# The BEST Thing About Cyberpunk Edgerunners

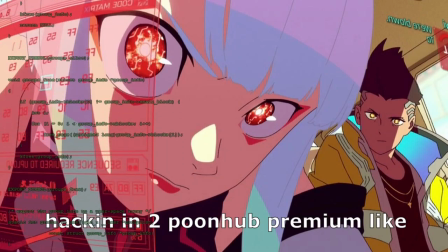Oh shit, hold on, dude. I'm hacking a hologram. Now, I gotta come clean.
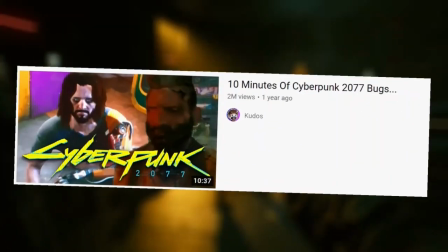I have never played Cyberpunk. All I know is that a lot of people thought it was pretty doo-doo when it came out.
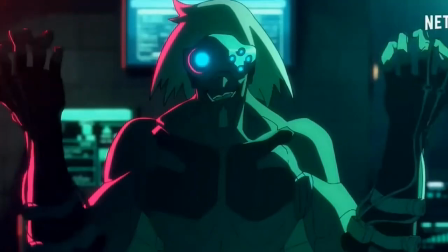And since then, who knows? So this series is my first introduction to the spunky world of Cyberpunk.
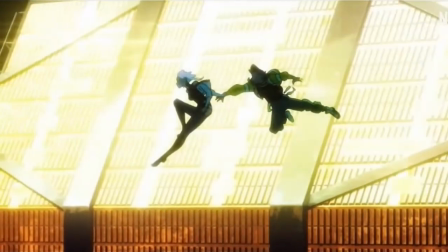And my god, is it amazing. It makes me have feelings again. Like some kind of 14-year-old kid or something.
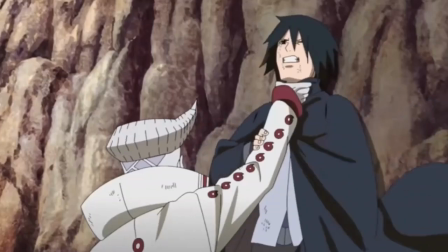Now, there are a lot of animes which have massive, humongous episode counts.
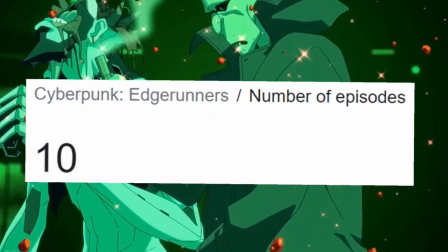Edgerunners has an episode count of just 10. Like me, they're short but sweet.
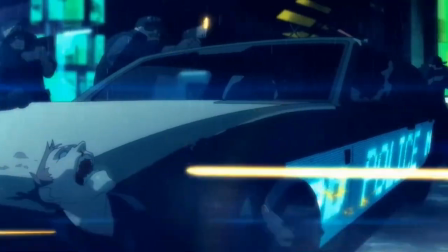And so, it never feels like they're stretching out the content to get to that 100 episode arc just to have something to put out each week.
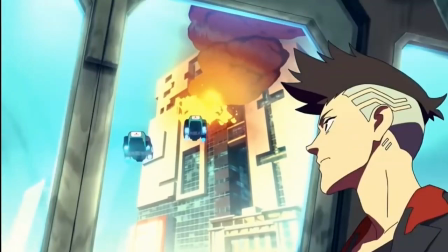The story happens quick, and each episode has a significant plot point that makes the episode feel necessary.
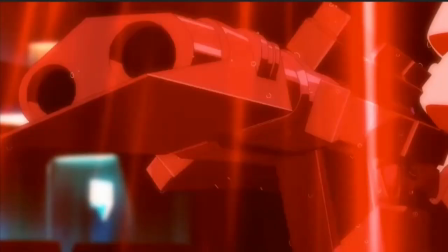Nothing feels like filler, and this low episode count means they can really pour that money into creating visually stunning action scenes,
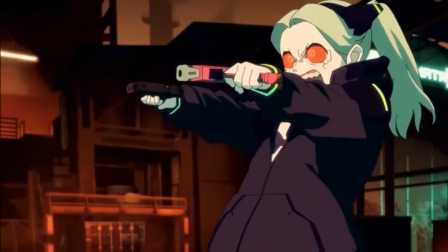which are full of movement with multiple different shots and angles. They come at you like rapid fire.
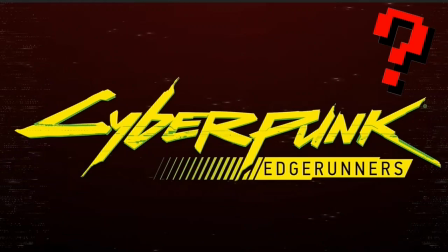So, what is Cyberpunk Edgerunners? Some spoilers for the show, don't be mad, okay, please just go.
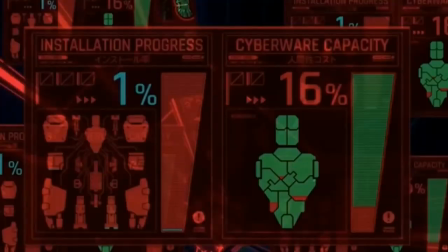Well, set in the same world as the game, Edgerunners is a futuristic Netflix anime which focuses on a young boy who,
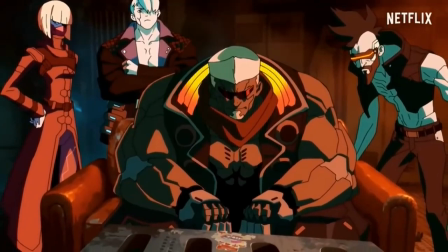after being failed by the system, throws himself into the world of a criminal gang full of members who have enhanced their bodies,
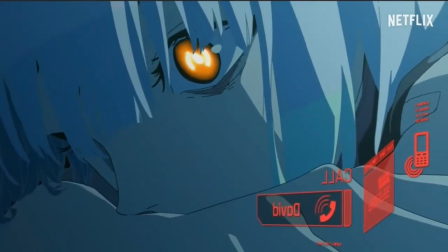replacing parts with metal and gizmos, basically rated R Inspector Gadget.
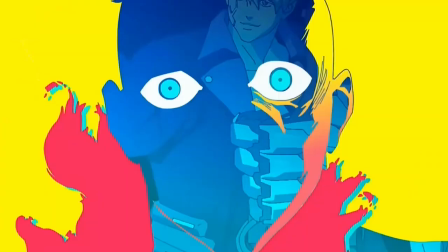Now, in the opening credits, which look amazing, there are two credits which I'm so glad they included.
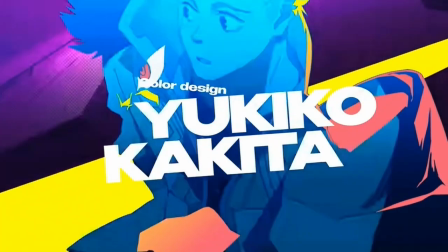The first one is the color designer, Yukiko Kakita.
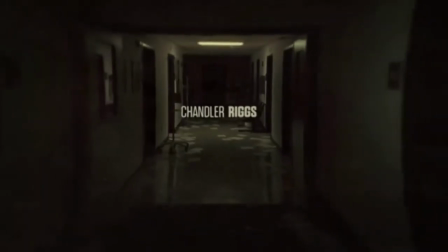Now, usually the opening credits are made up of the actors' names and maybe the editor, producer, all that jazz.
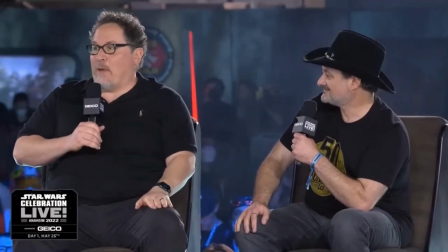And yes, these are all very important parts of filmmaking and animation. But you know what else is very important?
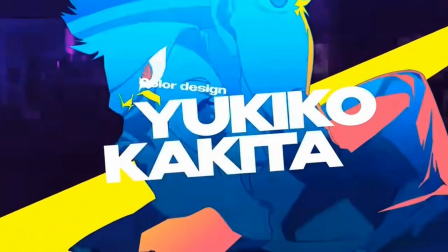Color. And for them to actually give them a spot in the opening credits is just a nice touch.
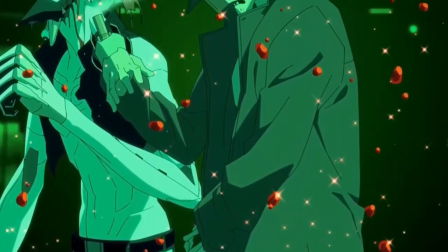It also tells you a lot about this show that they got a color director involved, because the use of color in this show is incredible.
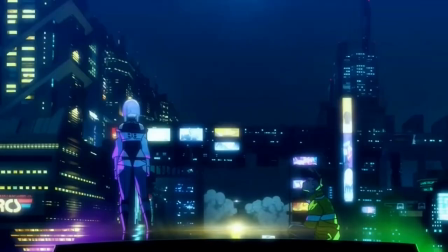Night City is futuristic, full of tech and screens and neon lights,
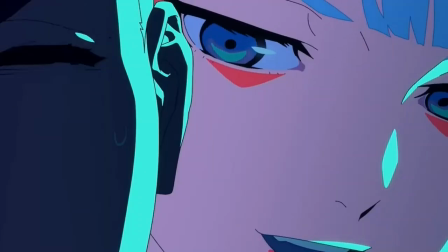and with all this, naturally comes a whole lot of color, with a heavy use of yellow and purple and light blues.
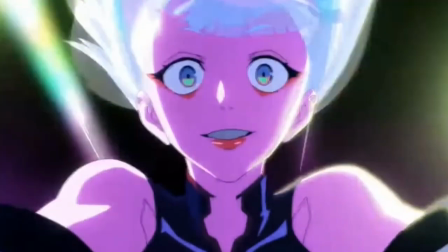Having a lot of color on screen at one time and not having it be overwhelming is very difficult.
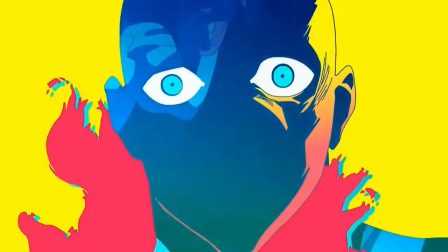It's something that Into the Spider-Verse perfected, and Edgerunners gives it a run for its money. Get it? Because run's in the title.
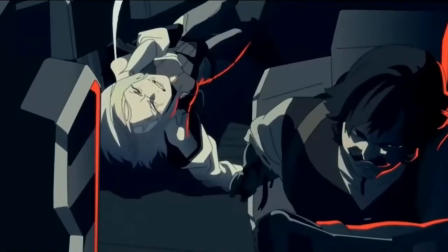And scenes which are full of grey and brown and dark tones to convey the metal cold feel of Night City still
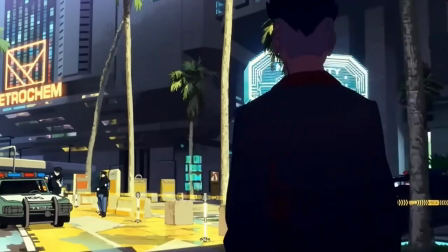manage to slip some bright colours in to remind you that even though this city is a horribly violent place,
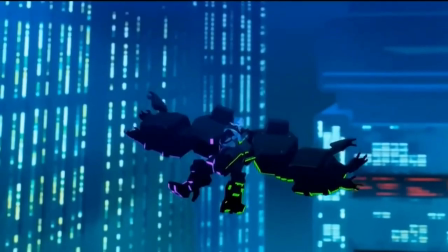look how pointy and bright it is too. It's a perfect mix of grimy and bright. It's a great nod to how we as a
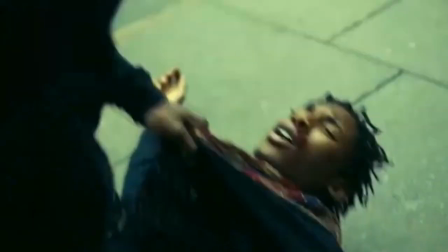society may become more advanced in terms of technology, but there will always be violence and addiction no matter how advanced we get.
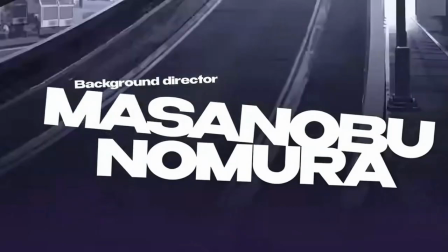Another inclusion in the credits is the background director, Masanobu Nomura. And this just made me want to plant a wet kiss right on Cyberpunk's gooch.
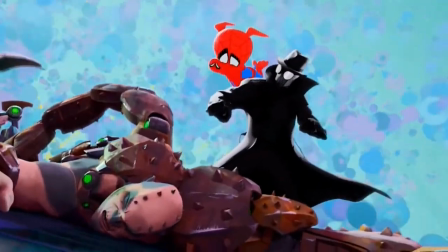Because background art is something which often gets swept under the rug when talking and making animation. I've talked about this in a previous video where Netflix's new animation made me blind because of how awful it looked.
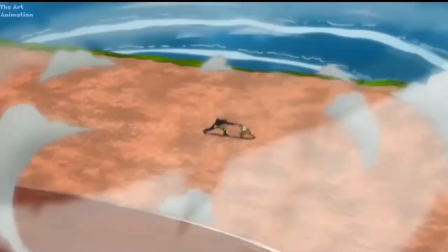Animation is a visual art form, and you want to have as much of your screen be engaging as possible.
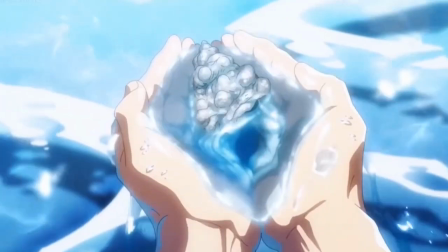Anime is a style which is notorious for its gorgeous background art, often looking like it's hand-painted in so much detail.
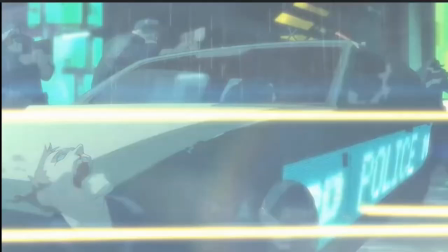And in Cyberpunk, these backgrounds don't just look incredible, but they serve a purpose in the story and themes of the show.
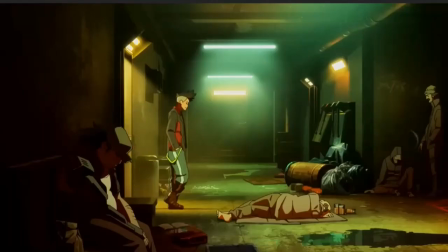Everything is technology, and the backgrounds show this, and everything feels cramped in and busy.
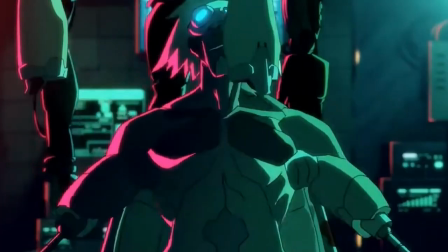If they didn't have these detailed backgrounds, the enhanced humans who inhabit this city would be far less believable.
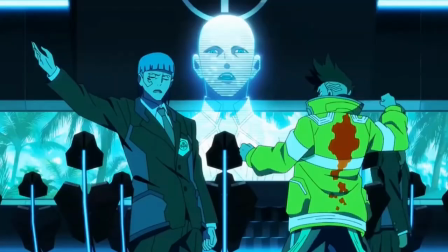They'd stand out more, and the whole idea is that these enhancements are kind of part of everyday life now.
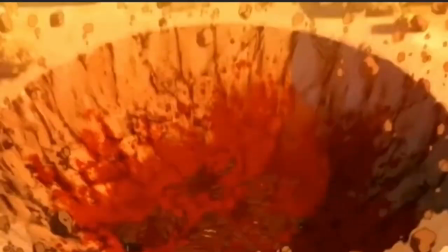Your grandma probably has one. The more powerful and harmful these enhancements are, the more illegal they become, as well as being harder to find.
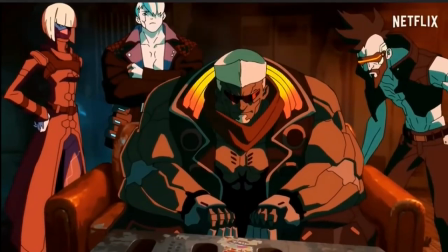Speaking of the characters, they do a great job of making each one stand out from each other visually.
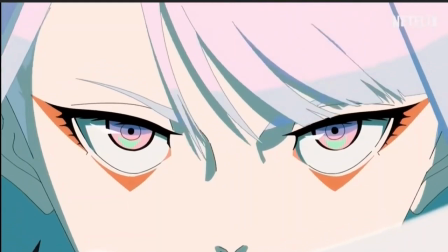Their haircuts and makeup are all bold, even if it's just with small details like the slit in the lead's hair.